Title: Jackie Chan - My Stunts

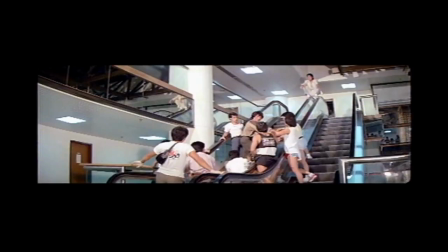(30:42)
When the shooting day comes on, then I stop the escalator, do without moving. Then I jump once, then once moving, and with all my boys to catch me.
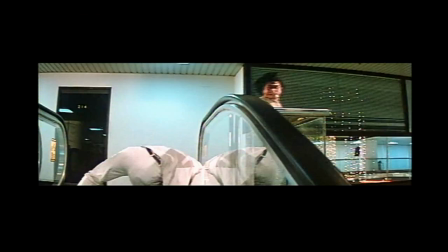(30:53)
Listen, everybody knows that's a pretty strong, it's a metal. It hurts when you're falling down. It's a different pack. It's a pack with a metal pack. The metal is like a ruler. all we put one by one. Then give him a kick. Then up. Why we not go this way and go this one? Because this one going down is more safer, and this one is more dangerous. So we decide going this one, and after he going down and bouncing, bow, bow, bow,
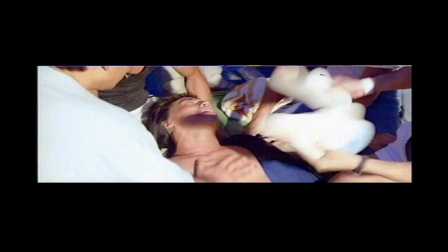(31:30)
hurt a little bit, but it's I think it's a great stunt. The final stunt caused even Jackie himself to think twice.
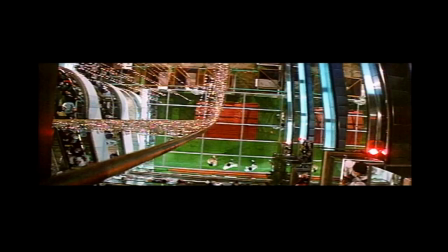(31:40)
I'm pretty scared. So I standing there once, I was looked down. Nobody up there, just by myself. I mean, thinking. Then I just, Jackie, I can do it. Jackie, I can do it. Then suddenly I hear rolling. Huh? I said, what? Rolling? After I hear 12 camera, you know, with the high speed. Then I said, oh, I'm gonna die. Then suddenly on the screen, on the screen, you can see I'm yelling. After I yell,
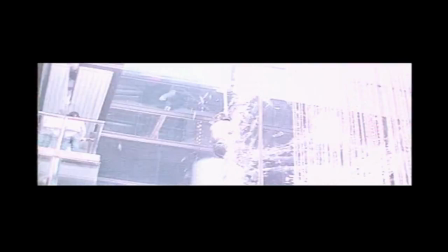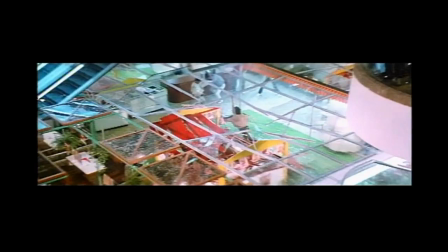But right now I'm standing here, I look back, I don't know how I do it, really.
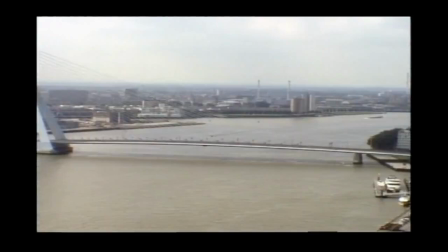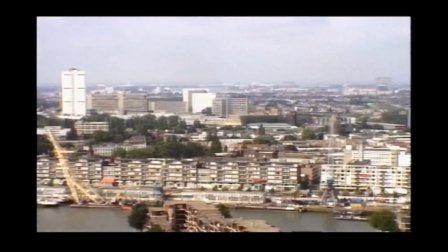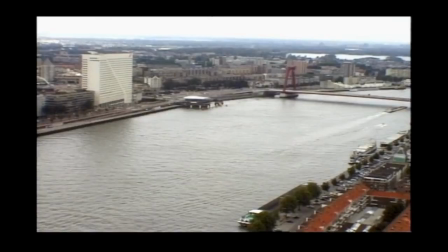(32:40)
The finale of Jackie's film Who Am I is set here in the Dutch city of Rotterdam.
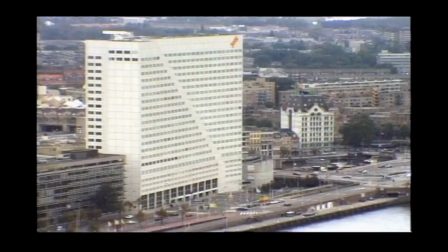(32:45)
A major fight sequence is to be shot on the bare roof of a 27-story office building.
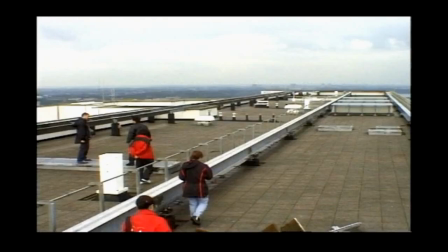(32:50)
Jackie and his team have to apply all their creativity to stage a lengthy combat scene in such an empty environment.
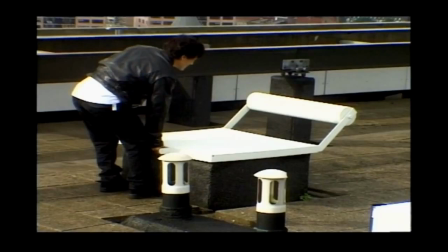(32:56)
While scouting the location, Jackie examines various ideas, only some of which will be included in the finished fight scene.
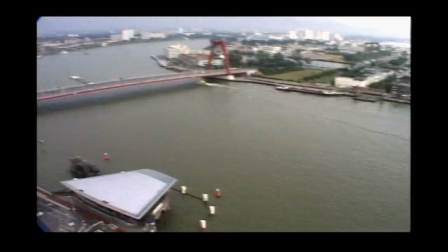(33:03)
The most obvious aspect of the location is its height.
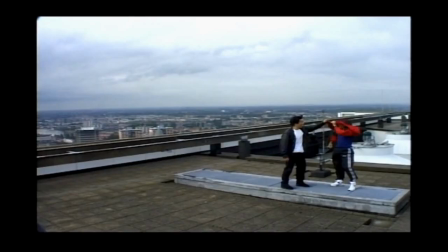(33:06)
On most Hollywood films, planning for such a scene would take place in a production company office with elaborate storyboards being drawn up.
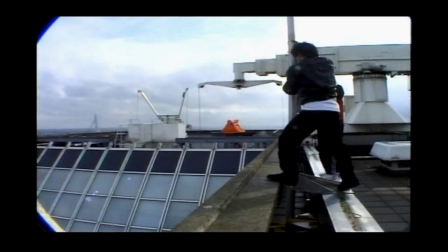(33:13)
On Jackie's films, the planning is done on the actual location, with the storyboards being drawn inside the minds of Jackie and his team.
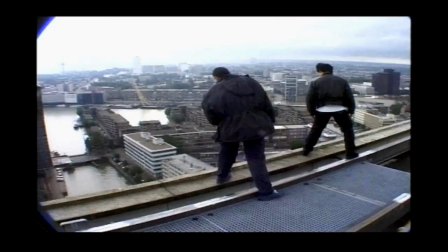(33:20)
Their location scouting is almost as dangerous as the actual filming.
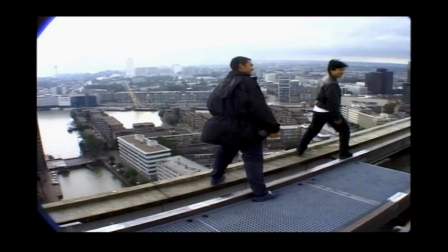(33:25)
Together, Jackie and his stuntmen devise a sequence in which the combatants will do battle at the very edge of the roof.
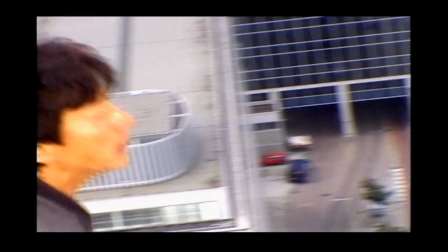(33:31)
As they do not have access to either green screen facilities or a ground level mock-up of the roof, this will add a very real element of suspense to the action.
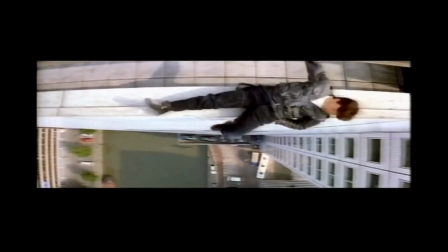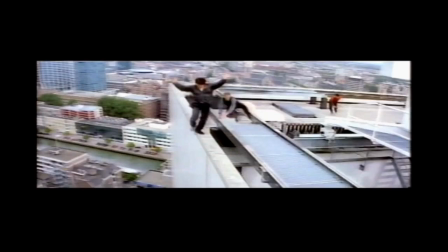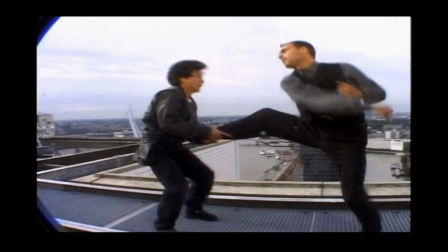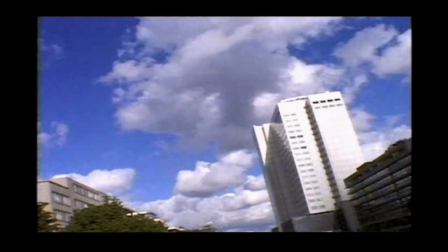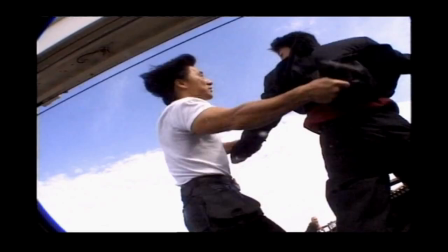(34:00)
The team also try and make use of some of the permanent features of the rooftop. For example, the wind from a powerful ventilator system inspires Jackie to choreograph an exchange of blows right on top of it.
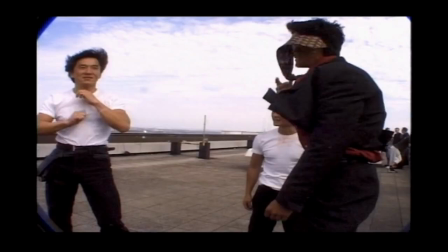(34:11)
This section of the fight will combine his trademarks of action and comedy. Jackie plans to have his opponent's tie be blown up and around by the wind.
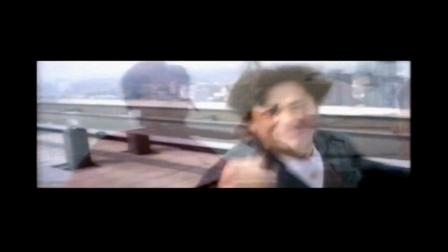(34:19)
Jackie then seizes the man's tie to keep him in range for a rapid-fire series of punches.
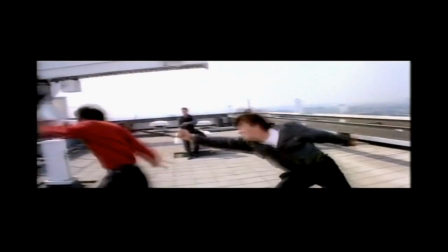(34:24)
Seeing this, a second opponent takes off his own tie.
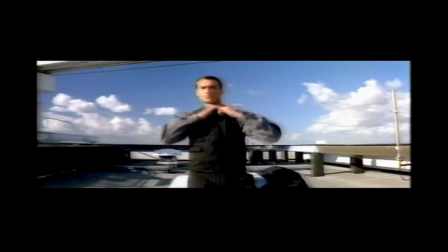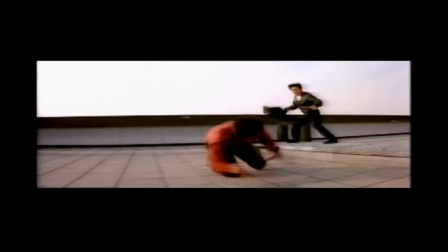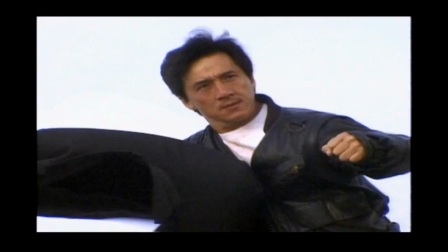(34:42)
Powerful wind also gives Jackie a chance to strike an heroic pose.
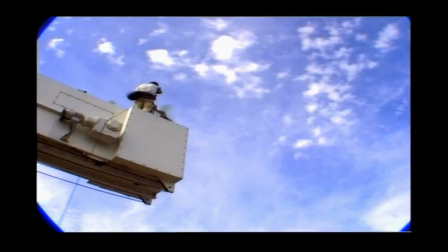(34:46)
This kind of shot gives the audience a chance to catch their breath before the next round of action.